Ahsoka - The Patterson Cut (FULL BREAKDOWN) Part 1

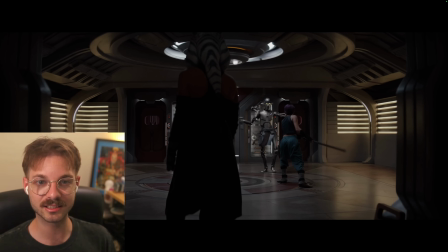(57:54)
You're probably wondering how I did this. I basically took a 3D model of,
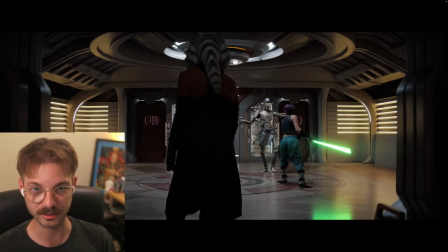(58:01)
I created a 3D model of Ezra's lightsaber, brought it into Blender. I had to do like, you know, a 3D track of all this environment to, especially for the movement of the camera coming in.
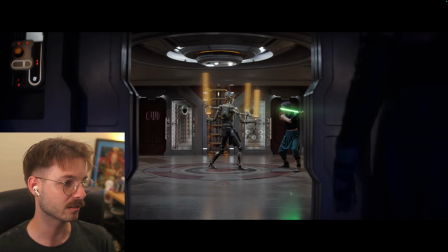(58:16)
And then in order to get this glare from the lightsaber on the floor, it's just a material that I used in Blender that gave a nice reflection like these from Huyang. You can see these are reflected in the bottom here.
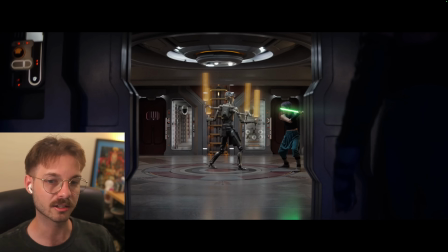(58:33)
So I wanted to put that in there as well, just to really sell the shot.
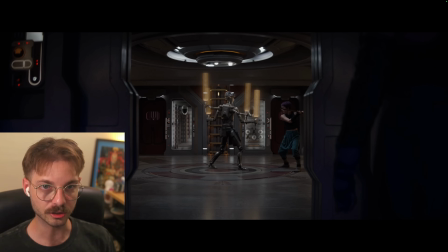(58:40)
So you can see.
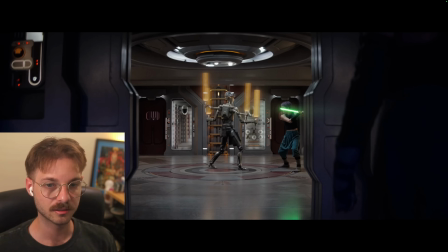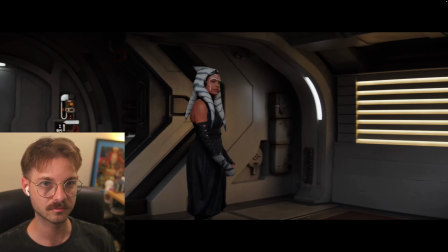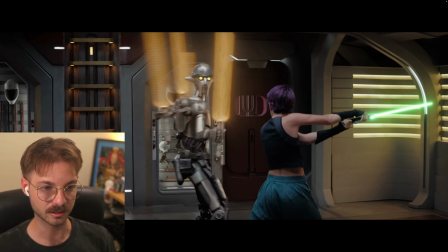(58:54)
Yeah, so like these, man, it took me so long because I kind of like frame by frame had to like move the lightsaber here in 3D space so that it would kind of float and then I could later composite it into her hands here.
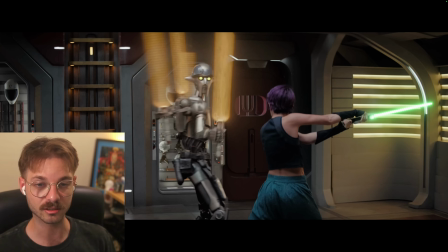(59:10)
This whole sequence took me a long time. I think it was like a week or two to finish all this stuff.
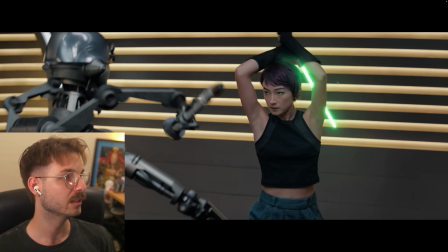(59:21)
Like this one was particularly difficult because you can see here, you know, I had to add this glow off of her arm, you know, because that's how, and on her hair too, and here, because that's how light would kind of illuminate those areas. So in the original,
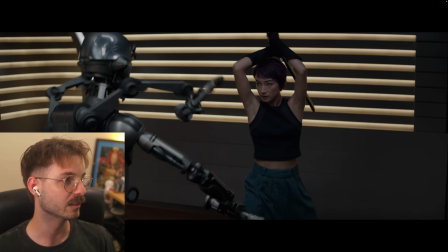(59:42)
I also zoomed in too, but in the original, you can see here, you know, there's no light spill on her arm or anything.
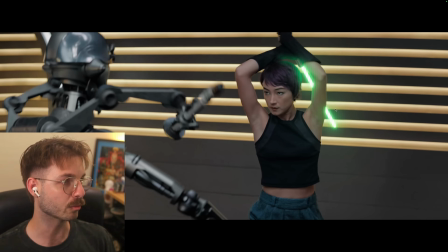(59:49)
And I also had to like remove all the background too in those areas,
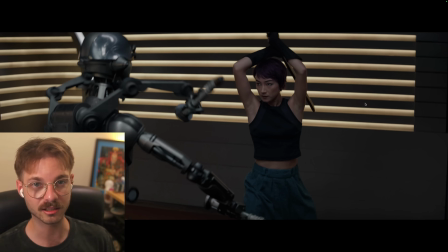(59:56)
because the katana blade is thicker than a lightsaber blade. But here's the original shot.
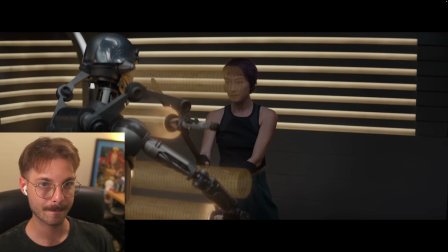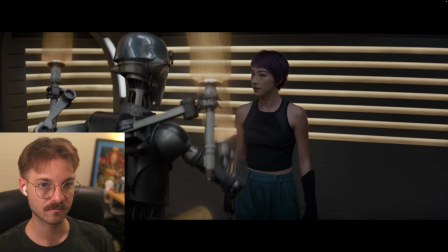(60:08) Well? Change it to this.
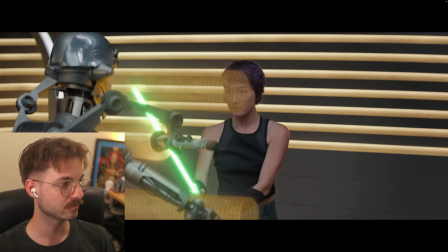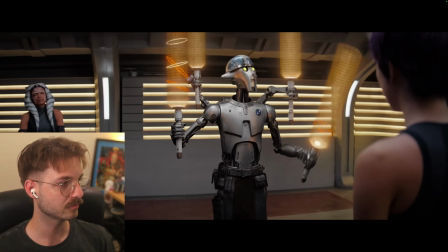(60:16) Well? Not bad, but not good.
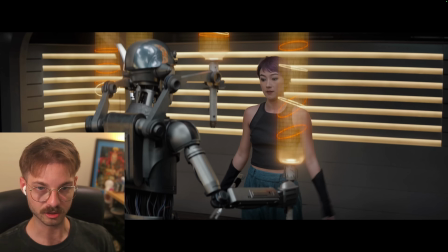(60:23) It's been a while.
And like, you know, shots like this were hard too, because It's been a while. I had to completely replace the katana blade, or, you know, with Ezra's lightsaber here.
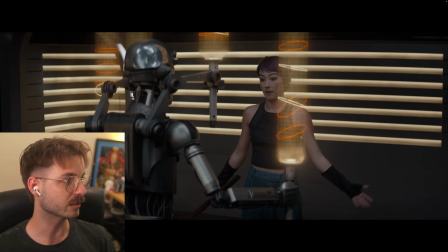(60:37)
So you can see, there it is.
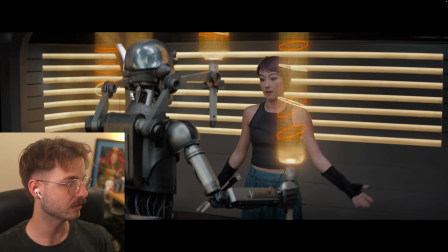Yeah, so that was quite difficult.
Good. It's been a while. I see you still have your lightsaber.
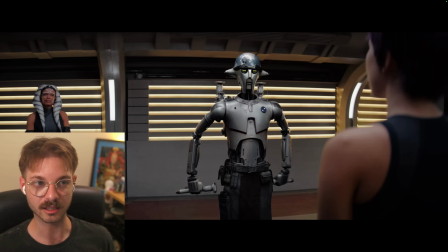(60:51)
So that line is a line that I, again, performed as Ahsoka and then overlaid the AI voice cloner on top. But in the actual show, she says, "I see you still remember the basics," or something like that.
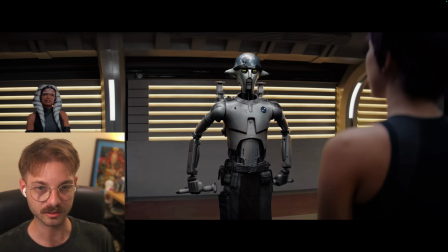(61:04)
And it was very lucky that the line that I, you know, replaced it with, "I see you still have your lightsaber," works pretty well with her mouth movements. Plus, we're kind of focused on Huyang at this point, and Ahsoka's line just kind of happens off to the side, so we're not fully looking at her, but even if you do look at her, it's not too noticeable.
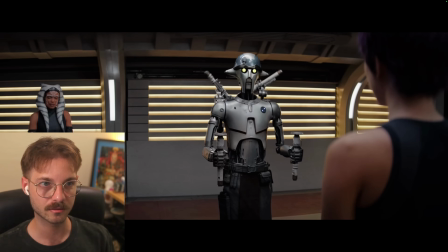(61:24) It's been a while. I see you still have your lightsaber. Ezra's lightsaber.
Yeah, so that Ezra's lightsaber line is from the hospital scene.
True, he constructed it, and then he passed it on to you.
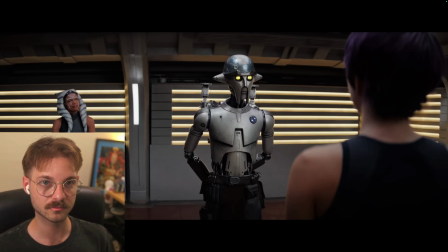(61:36) So it is now your lightsaber. The past is the past. Move forward. Thank you, Huyang. Yes. Thank you, Huyang.
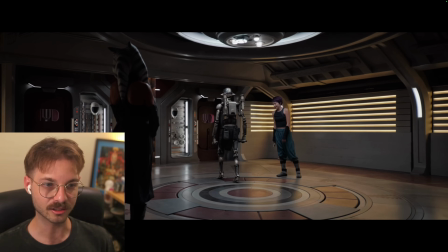(61:45)
In this section in the show, this is how it goes down.
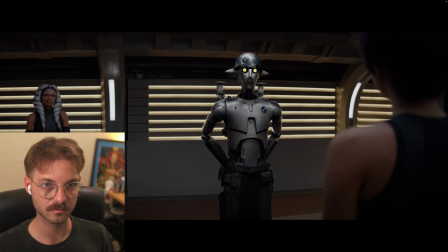(61:50) I see you still remember the basics. Enough to get by? Barely.
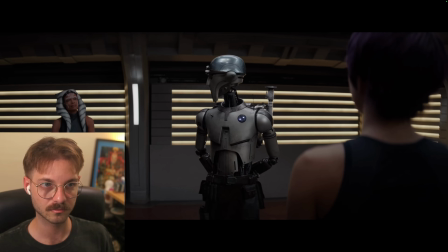(61:57) Huyang, let's try something else. How about Zatoichi? Oh no.
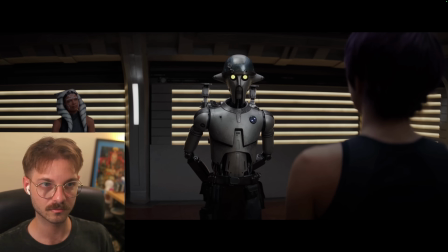(62:02) I'm not certain Lady Ren is ready for that technique. Thank you, Huyang.
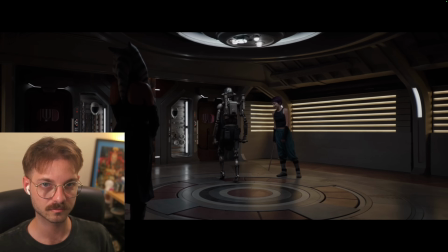(62:08) Yes. Thank you, Huyang. Your skill with a weapon comes from your mentor.
So that line from Huyang, I actually moved to later in the scene.
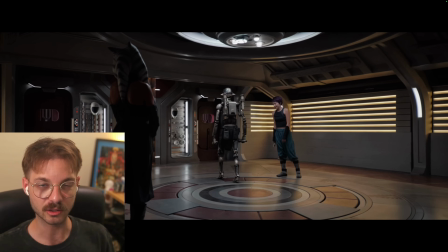(62:18)
So this, I think, gives context for how Sabine feels about the lightsaber and why she still has it, and then also kind of this like little annoying banter that Huyang and Sabine have,
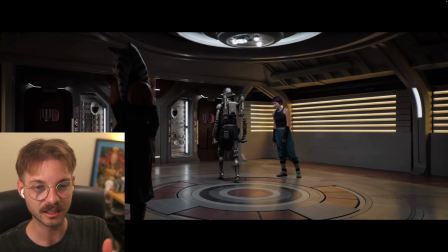(62:32)
which I kept in because later on I also added in another line from the hospital scene where she says, "I forgot how annoying you are."
Your skill with a weapon comes from your Mandalorian upbringing.
So this is another one of those shots that was very difficult to do because,
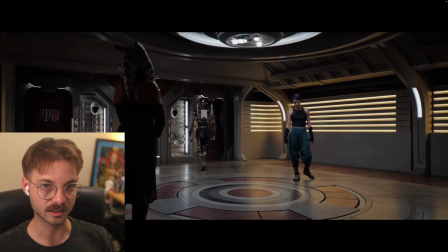(62:49)
as you can see here, I had to replace that katana again.
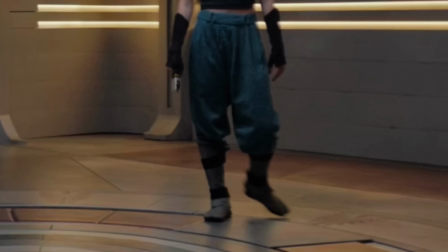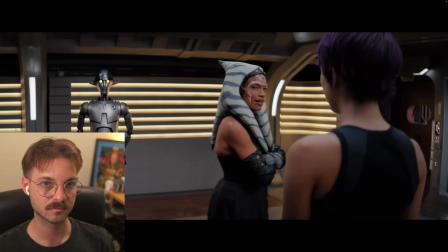(63:03) It's from your Mandalorian upbringing. That's something you'll have to discover. How about Zatoichi?
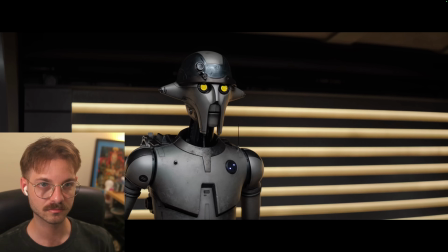(63:10) Oh no. I'm not certain Lady Ren is ready for that technique.
Yep, so that's where I put that Zatoichi line.
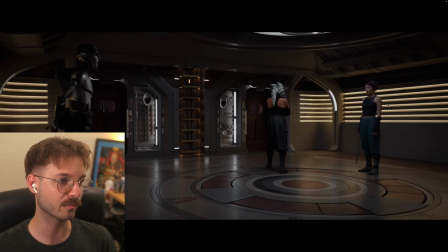(63:19)
Also, you'll see I took the very first frame of the shot and then I replaced obviously the katana, but I also like used the puppet pin tool in After Effects to kind of like move her chest up and down so that it looks like she's like heavily breathing during this or after this
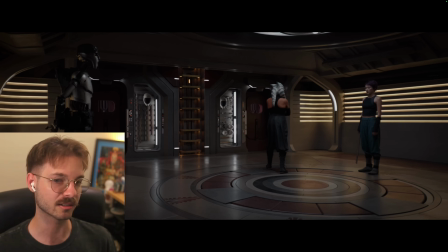(63:36)
training session. And I didn't want her to say this next line because it didn't really fit with the flow of the conversation.
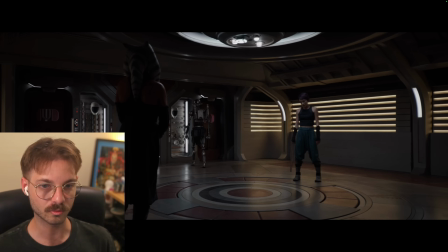(63:45) How about Zatoichi?
Here's what it was in the show.
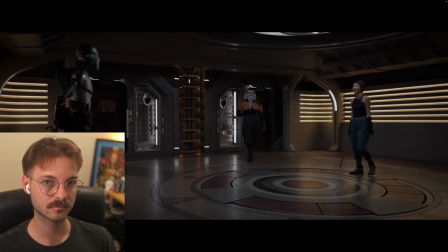(63:49) That's something you'll have to discover. Well, I discovered that according to Huyang, I'm the worst candidate to be a Jedi out of every Jedi he's ever known.
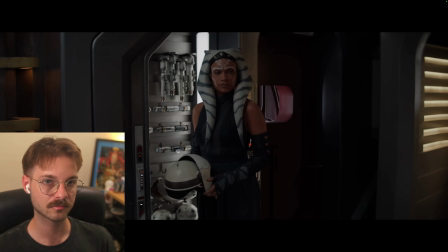(63:58) You told her that? It's true. It doesn't matter.
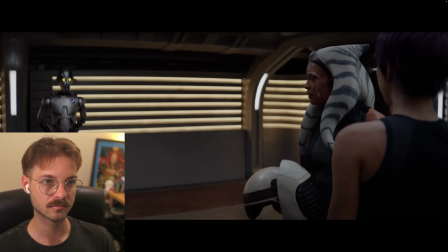(64:04) I think it does. Agreed. Here, put this on.
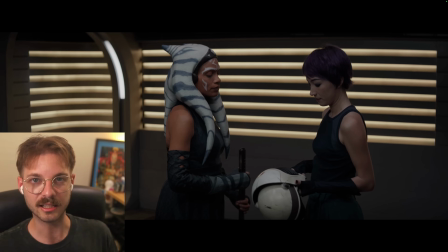(64:09)
I do like kind of the energy of that bickering, but the actual lines I changed, and I think that it works better this way.
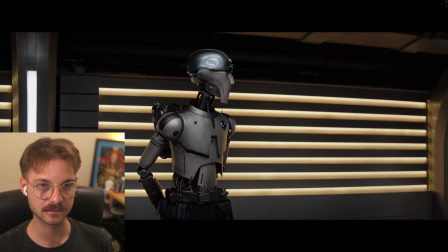(64:20) How about Zatoichi? Oh no. I'm not certain Lady Ren is ready for that technique.
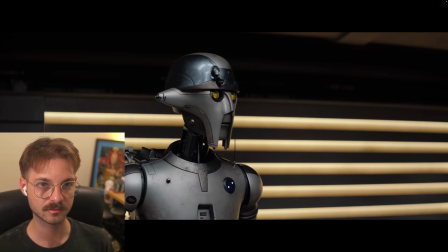(64:27) I forgot how annoying you are. I only spoke the truth. Put this on. The Jedi Order would not have accepted her.
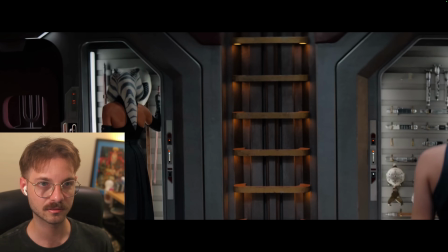(64:34) She is not an acceptable candidate. You realize, historically, there have been very few Mandalorians who ever became a Jedi.
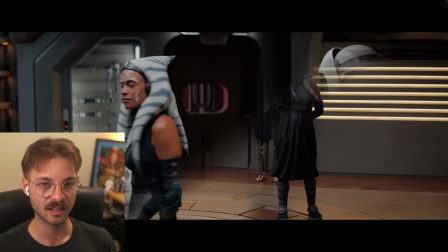(64:43) I want you to see with more than just your eyes.
I do like how they just kind of ignore Huyang.
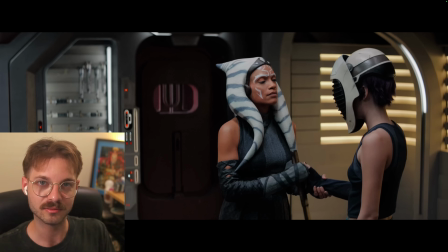(64:51)
Again, that's the product of the fact that I, put lines in there that weren't there before.
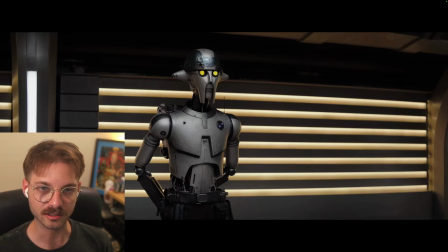(64:57)
But I felt like it was a good use of kind of the empty space here. And I took those lines from Huyang.
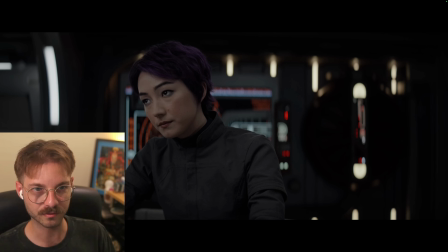(65:04)
Yeah, here, let me try to find it in the show. Yeah, so it happens after this scene with Sabine, which I also cut out, but...
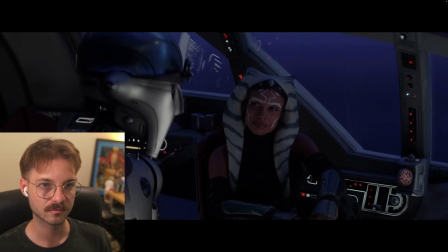(65:12) Well, what you said didn't help. I only spoke the truth. The Jedi Order would not have accepted her.
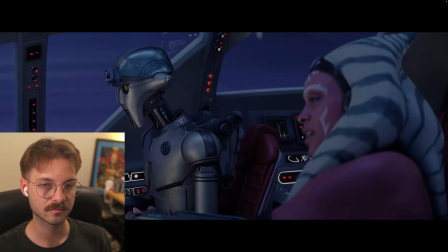(65:18) She is not an acceptable candidate. By their standards. Standards which were proven over a millennia.
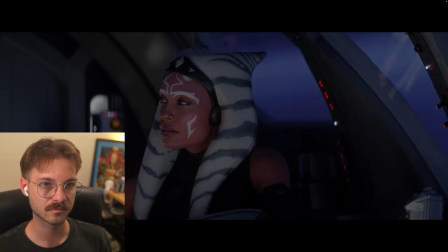(65:25) And failed. You realize, historically, there have been very few Mandalorians who ever became a Jedi.
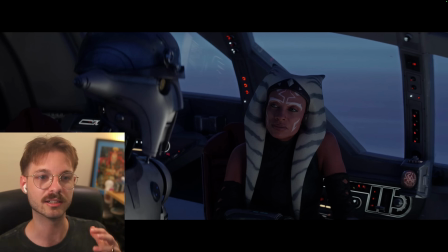(65:32)
I like this conversation. It just didn't work for the movie, but I did want to repurpose some of those Huyang lines for this scene.
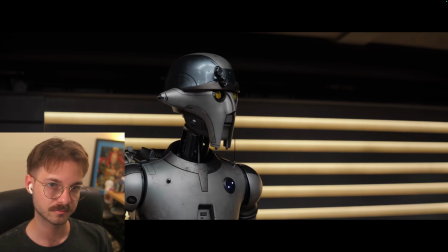(65:39) I forgot how annoying you are. I only spoke the truth. Put this on. The Jedi Order would not have accepted her.
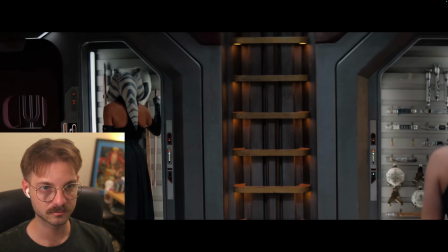(65:46) She is not an acceptable candidate. You realize, historically, there have been very few Mandalorians who ever became a Jedi.
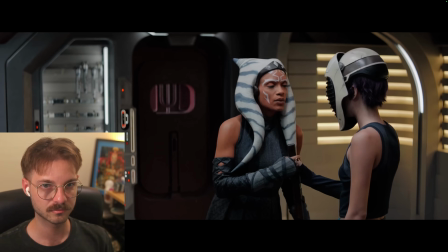(65:55) I want you to...